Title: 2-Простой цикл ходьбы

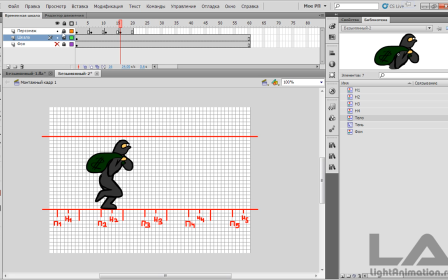Сейчас шкалу заблокируем, персонажа разблокируем.
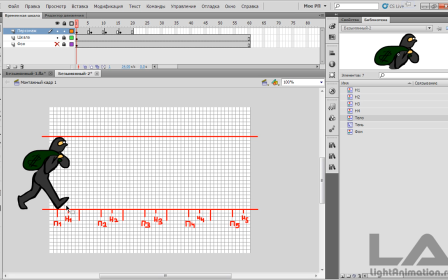Ну и теперь для персонажа нужно создать тень. Я уже ее создавал, но чтобы вам объяснить, как это делать, создадим ее еще раз. Для этого создаем новый слой, назовем его тень. Перемещаем его под персонажа.
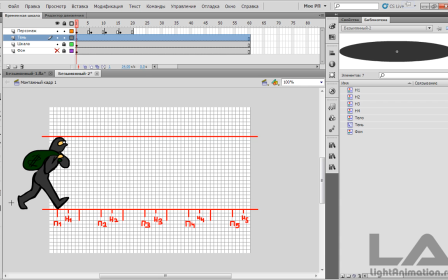Берем инструмент овал. И рисуем, собственно, такую простенькую тень.
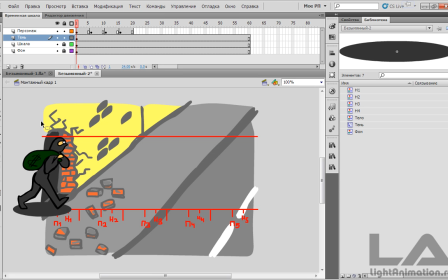Если в тень мы вот таким образом оставим, то не будут просвечиваться элементы фона. А это выглядит неестественно.
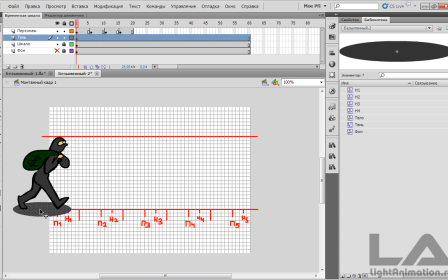Поэтому выделяем нашу тень. Нажимаем правой кнопкой мыши. Преобразовать в символ. Я ее назову тень 2, так как у меня уже тень есть. Тень 2. Окей. Идем в свойства тени.
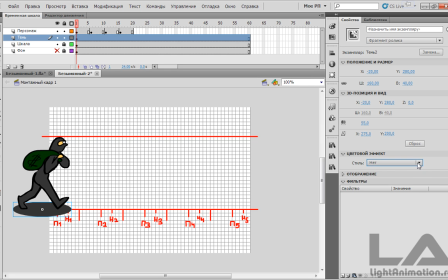Вот она у нас выбрана. Так, идем в цветовой эффект. Выбираем альфа-канал.
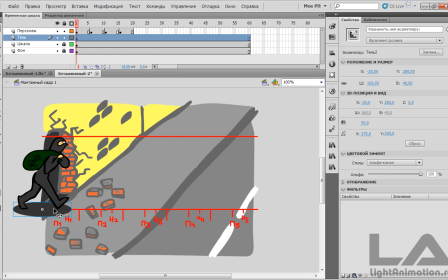Включаем фон для того, чтобы правильно настроить прозрачность. Теперь выделяем тень и изменяем. Изменяем примерно до 70. Вот так все отлично смотрится.
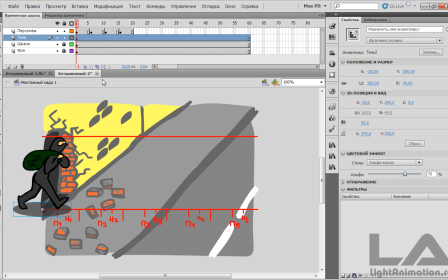Теперь нам эту тень нужно маленько отредактировать. То, что у нас вот персонаж делает шаг.
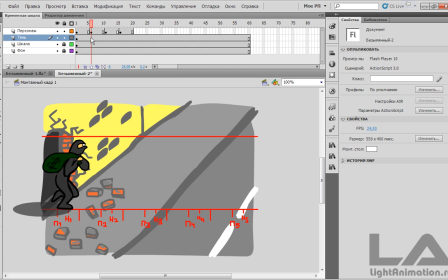И, соответственно, здесь тень должна быть короче. Для этого вставляем на слой с тенью. Копируем тень. Вставляем ключевой кадр F6. перемещаем ее под персонажа. Берем инструмент «Свободное преобразование».
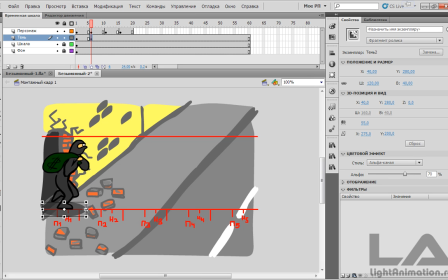Сжимаем нашу тень. Делаем меньше. Ну, примерно вот так. Далее. Сейчас вот эти кадры мы удалим. Удалить кадры. Теперь вот эти выделяем. Копируем.
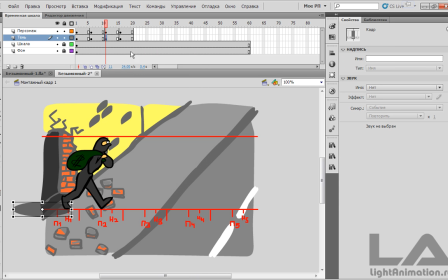Копировать кадры. Здесь их вставляем. Вставить кадры. Снова включаем. Так, персонажа блокируем. Включаем редактировать несколько кадров.
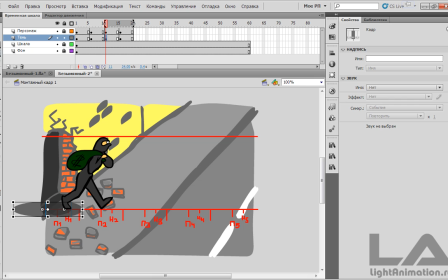Рамочкой выделяем вот два наших кадра. С помощью стрелки выделяем оба кадра. И перемещаем их.
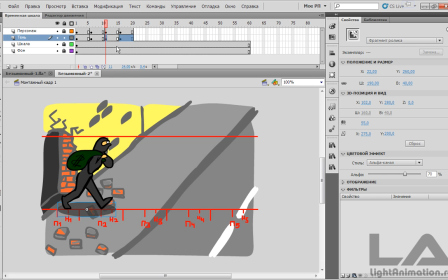Примерно вот таким образом. Так, отключаем. Смотрим, что у нас получилось.
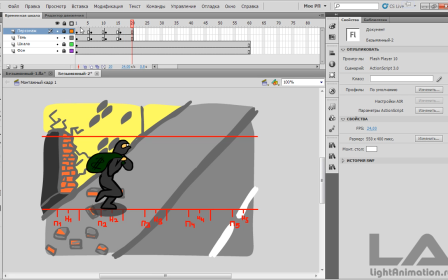Ну вот, все отлично. Ну и сейчас нам осталось вот эти кадры скопировать до 60-го.
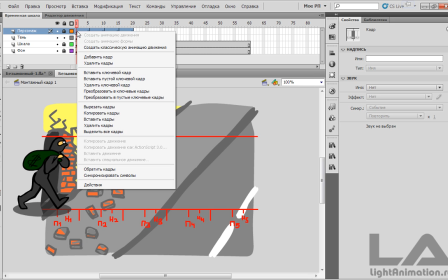Для этого выделяем персонажа. Нажимаем правой кнопкой мыши «Копировать кадры».
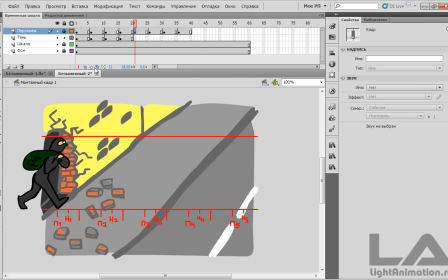Здесь их вставляем. Снова включаем редактирование нескольких кадров.
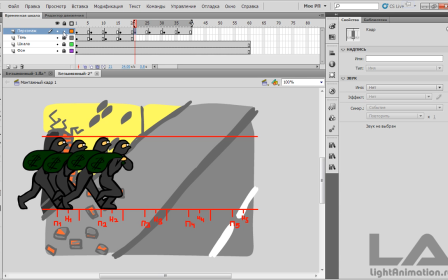Раздвигаем рамки. Блокируем тень. Включаем отображение персонажа. Выделяем его. Этот носочек нужно переместить в M2, удерживая Shift, я это быстренько делаю.
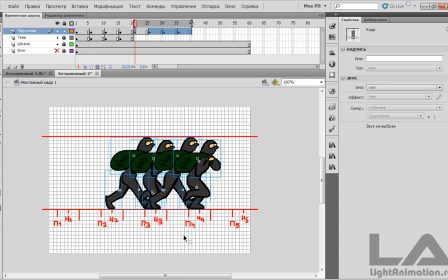Так, фон отключу, чтобы видеть сетку. Все отлично.
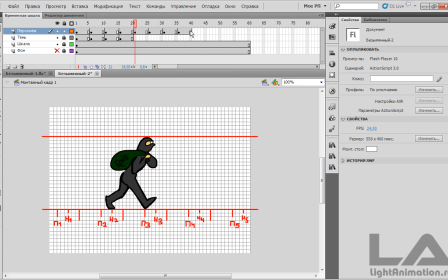Так, отключаем редактирование, снова выделяем вот эти кадры уже.
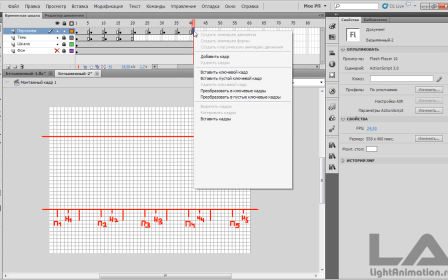Так, копировать кадры. И последний раз вот здесь их 41 вставляем.
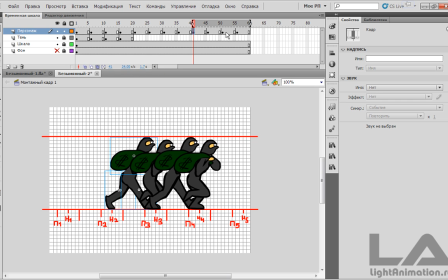Снова включаем редактирование нескольких кадров. Выделяем полностью персонажа с ногами и перемещаем этот носочек в M4.